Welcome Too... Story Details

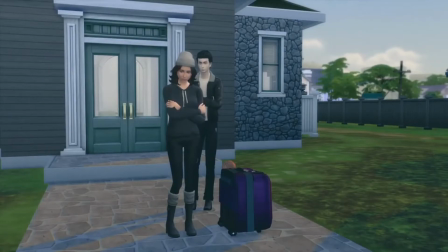[8:16]
This adorable little animation that I absolutely love, when I saw it, 'cause when I was going through the animations online, I was like, I have to use this somehow. And luckily enough, it fits perfect in this little scene. It's basically Magnus showing that, you know, he's there for her and he's not going anywhere.
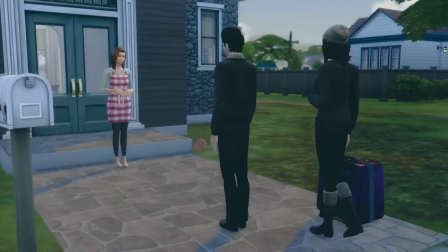[8:37]
They're just so cute.
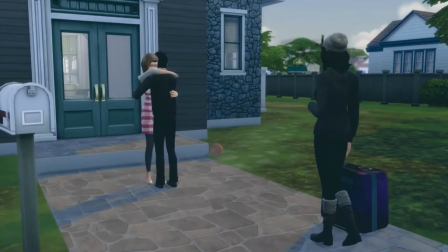[8:39]
So his mom comes out, and this little sweet moment is basically
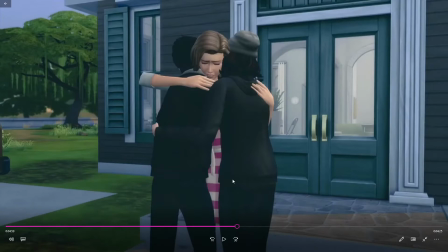[8:49]
them kind of explaining what's going on, and like his mom being more understanding than her parents, than Vivian's parents, because she is human, but she was at one time in love with a vampire, and you know, with that love came Magnus.
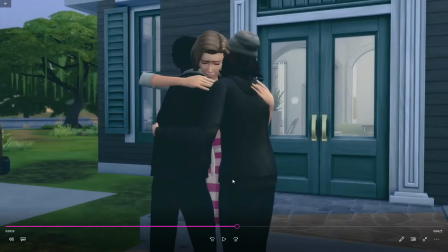[9:06]
So she's very supportive, and you know, she basically it's, you know, once you find love, hold on to it, because you know, it's hard to come by. You gotta treasure it.
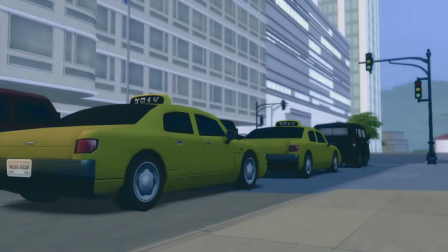[9:18]
So she helps them, you know, get away and everything.
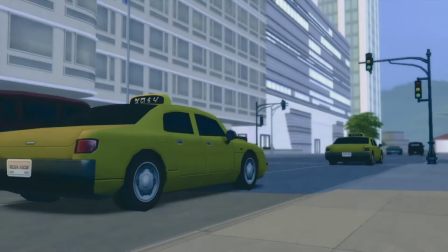[9:24]
So she like gets them a cab and like pays for their apartment until they can get on their feet.
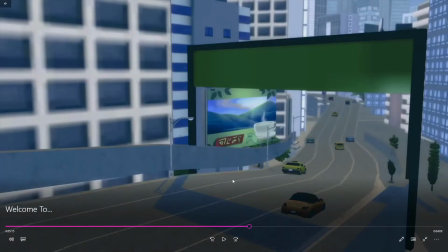[9:34]
And also, these like little car snippets took me forever,
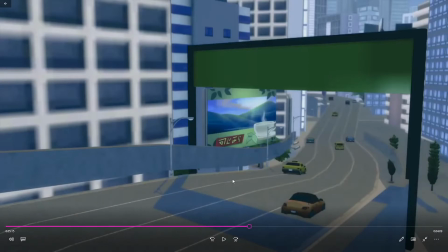[9:37]
because like the cars in the background of like the city and stuff, they go so fast, so you have to like be very quick. And I had to slow down these clips so much in order to like get a decent like angle and like speed going, and it took forever. I think I followed like 5 different taxis.
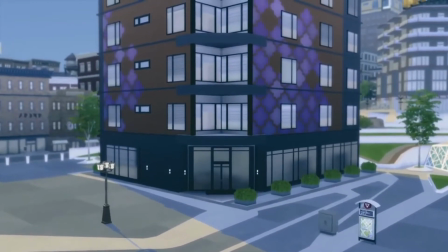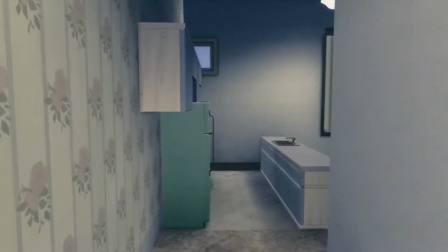[10:05]
Of course, I chose like the smallest, crappiest apartment. This is showing how little they have.
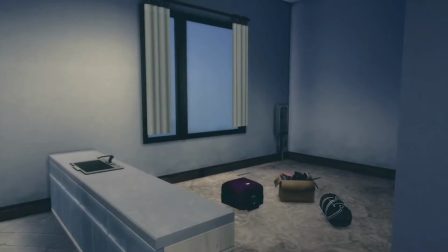[10:12]
Um, Vivian worrying about what's going on.
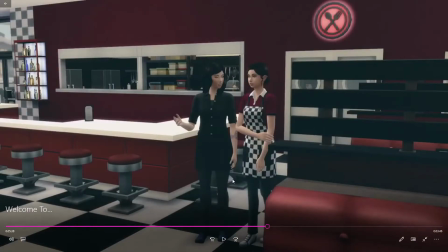[10:17]
This very quick, oh, well, it's already passed, but it was actually a jar. So that jar is just a way of showing that they're saving money. They do get jobs, so.
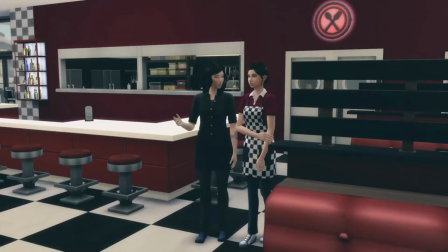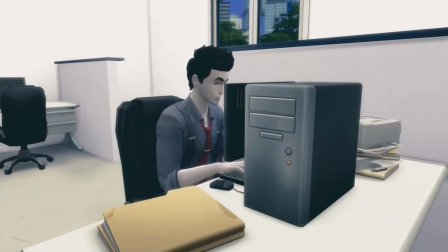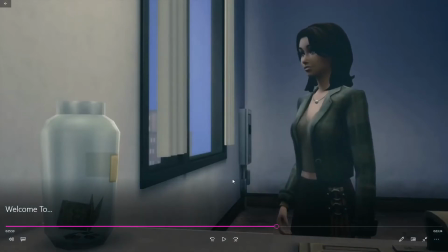[10:37]
And this is her showing, or it's supposed to be her adding money to the jar.
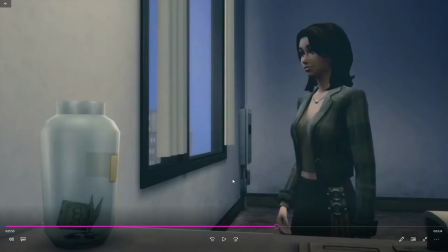[10:43]
I forgot to like add like some simoleon symbols to make it look like she's adding money. I kind of wish that this jar, when you add money, it would fill up, but it does not, unfortunately.
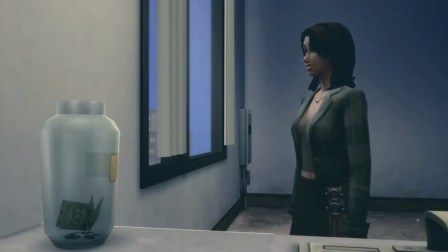[10:54]
Um, and then in the next scene, you can see that they now have furniture,
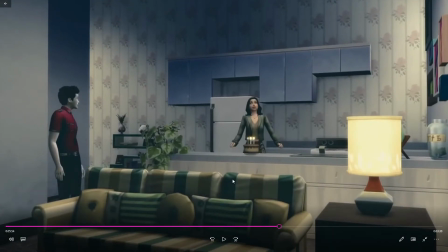[11:00]
and they're aging up to young adults. Magnus has already aged to a young adult.
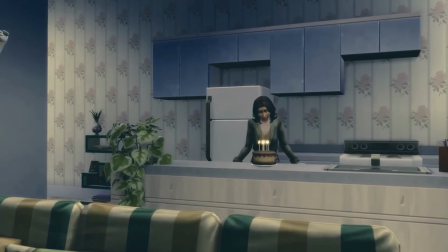[11:06]
I didn't get to record him, but I did record Vivian, and it took her a bit to blow out the candle.
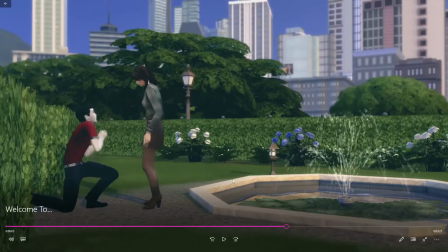[11:15]
Funny thing about this scene, so this is the same day he proposed to her on her birthday.
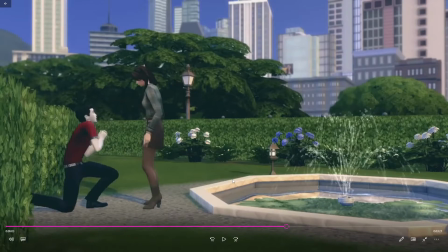[11:20]
But the first time I had him propose to her, she said no. And like I was like, are you freaking kidding me? Like, you're supposed to follow along the story. What are you doing? So I had to like make them both flirty in order for her to say yes.
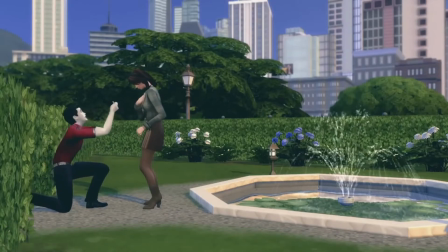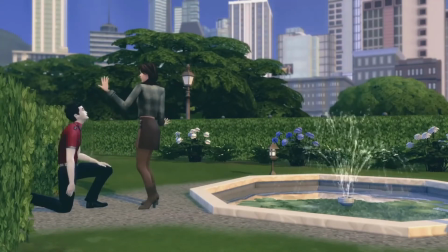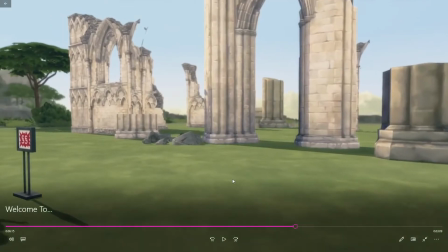[11:46]
So here, which is kind of obvious, they're buying land. So these like broken down like walls and everything.
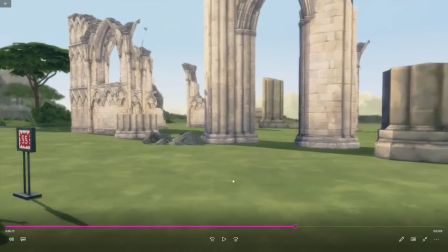[11:53]
If you guys watch the tour video of the academy, you in the back, I think towards the end, like when I showed like the backyard, there is actually like I don't want to call it arena because it's not an arena, but like a like battlegrounds area, you can say, where there's like broken down pillars and everything.
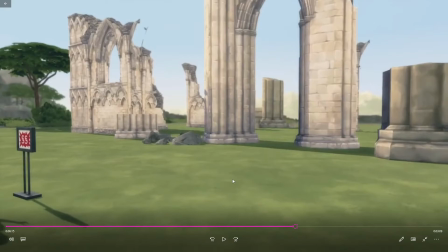[12:12]
So I kept that, and that's what these are from. It's showing, it's marking where that was. So I wanted to keep that bit.